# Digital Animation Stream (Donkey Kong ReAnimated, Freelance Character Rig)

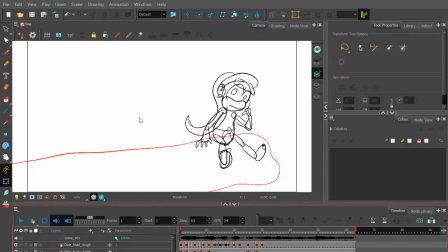The idea is that in this episode, she and Donkey Kong are chilling out, and he's just gotten dumped, and he's feeling really bummed, and so she says this.
You hook up with somebody, DK?
And thankfully, I don't have to animate the insanely creepy part where the Kremlings frame it,
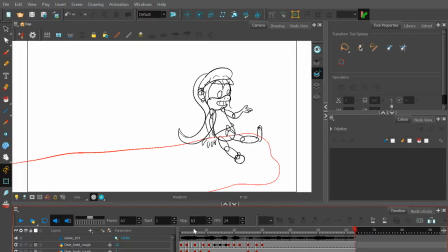like one does an impression of him, Donkey Kong, to make it look like he's hitting on Dixie. Like, oh, pedophile joke, great. But so this is actually, and one of the things that's going to be adding later is the full background. She's supposed to be lying on a log. There's, let me see if I have it here. Yeah, the roughs for some of the trees.
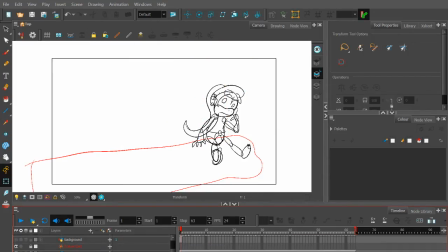I'm going to tweak that. The last thing is, maybe I'll work on a little bit tonight, is the Kremlin who's, you know, supposed to be coming out from
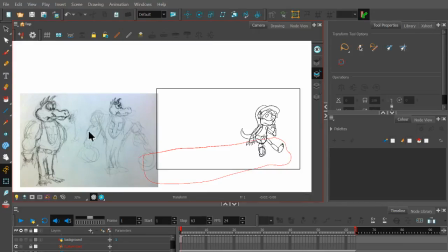the foliage to do the impression Crush. I did some sketches of him and Dixie before settling on these things here. So you have him here, like some good base, but I thought it'd be a little more stylized because he's supposed to be the big dumb brute. So you can kind of see some roughs there that I'll probably work with and a more refined head. So we might get started on designing him tonight in Toon Boom.
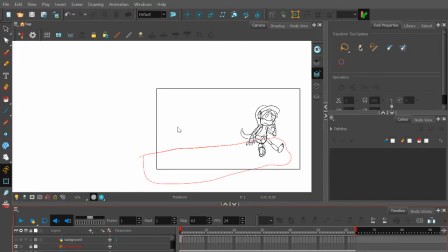This is the vector animation software I use. Interesting thing to note here is, so you can see here you can see Dixie moving here, and it's not a finished animation by any means. It's not color, but it's also just not the final one. Period. This is the roughs for what is it called keyframes.
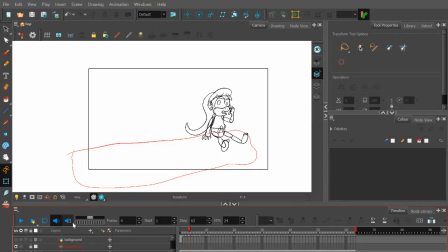So you can see here, like for every you can do a thing called scrubbing. So they sent me a video file of the shot that they wanted me to do, and I exported the sound from it via Premiere and put it in here to use as a basis.
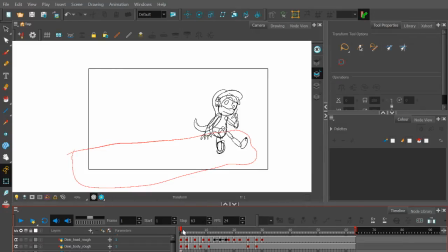And she barely moves in the show, so I'm just kind of going. Toon Boom has a scrub tool, so you can go like sound frame by frame to hear the sound. So I would play it a bit and then like figure out, okay, for which frame should she be, what motions and emotions suit what is being said.
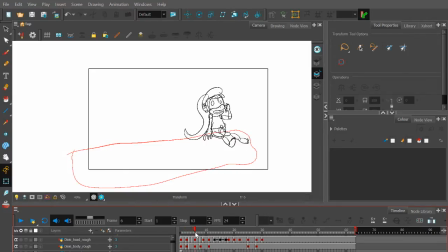So the idea is like at first sympathy when she's saying aw, then like more lackadaisy when she's trying to be like, it's gonna work out, and more gesturing with like her arm. It's not done to end with her just putting her arm back leisurely and turning to stare at the camera / Donkey Kong because she's saying his name.
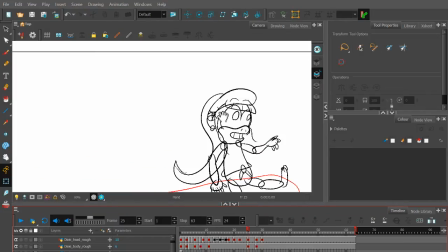And so we're going to work on some of the keyframes today. And for the roughs, I'm kind of doing a mixture of completely hand drawing and repeated symbols.
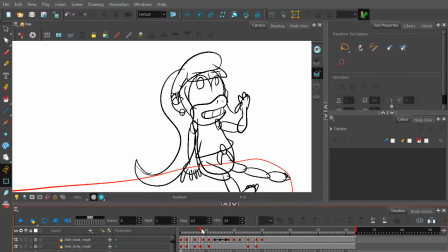You can see here that her head is the same base from frame to frame. And if you don't use Toon Boom or Flash, the idea is you can do different layers for them, so for any element you want.
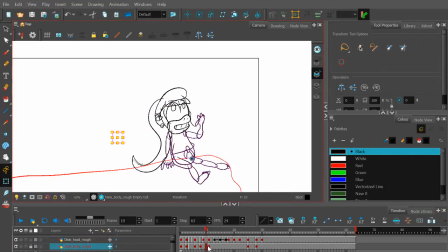So I have one here for her body, the torso and limbs, and then I have one just for the head, which is both the the
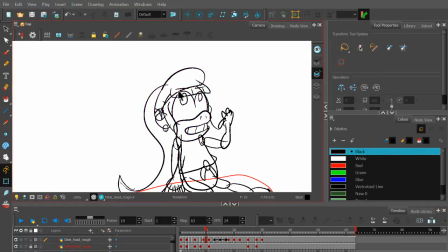general face, the whole head, and the hat braid thing she wears, and I guess her main trademark is she has this crazy long ponytail because she was the Nintendo equivalent to Tail. She can hover with it, and so one thing to keep in mind there,
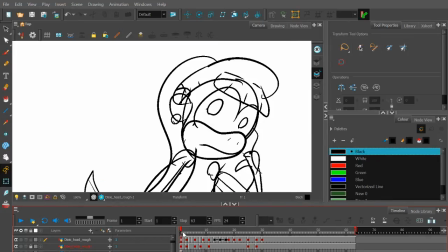and it's hard to see here because I just have little lines representing it, but she has she does have like some one
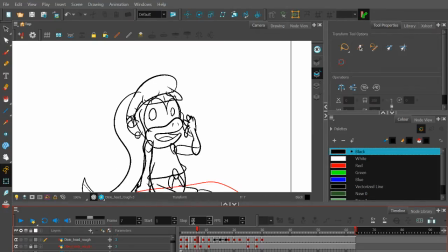thin lock coming down the side of each head, the blonde one. So I'm trying to set up some basic
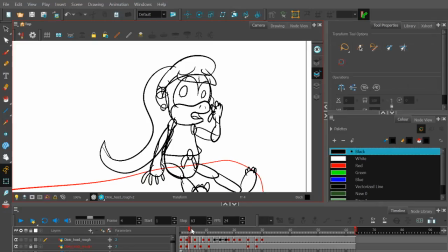I think you call it follow through and overlapping animation, where the idea is much like motion in real life. If you have something kind of dangling from you and you move and stop, it'll be a little behind to catch up with you. So like you can see here, I'm trying to find the line, those lines.
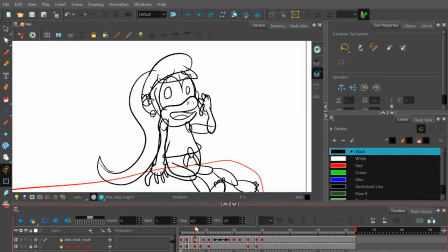So she finishes moving her head, and that's a pretty good one. And it's gonna have more to it than that, like probably additional frames. So you see when she stops moving, it moves back to kind of settle into its natural position with gravity.
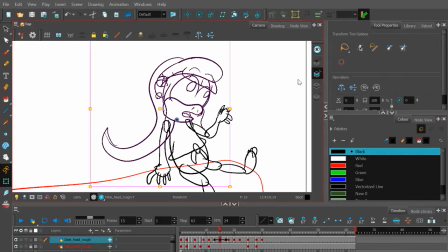And so what I'm doing here is making different substitutions.
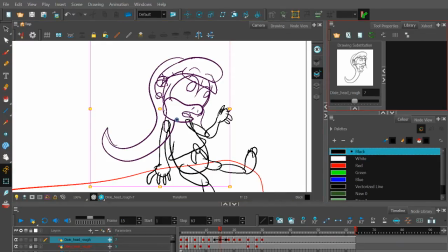You can say like I'm gonna duplicate a frame and make a new substitution that I can freely switch between. So here's where I would edit.
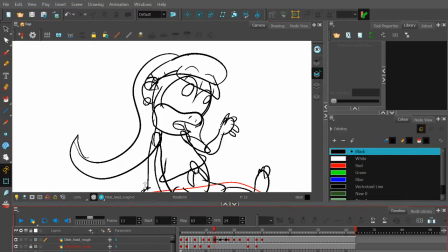Like the main things I'm editing are the rotation position of the ponytail, because I can individually select those lines using that, and the pivot points that if it went there, and rotate it and so on.
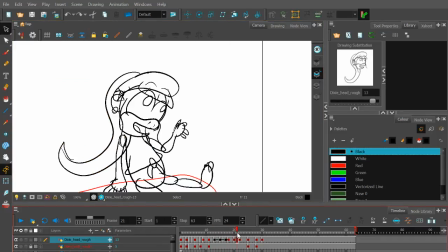And you can also, the main things are her eyes, because you can see that, or the irises.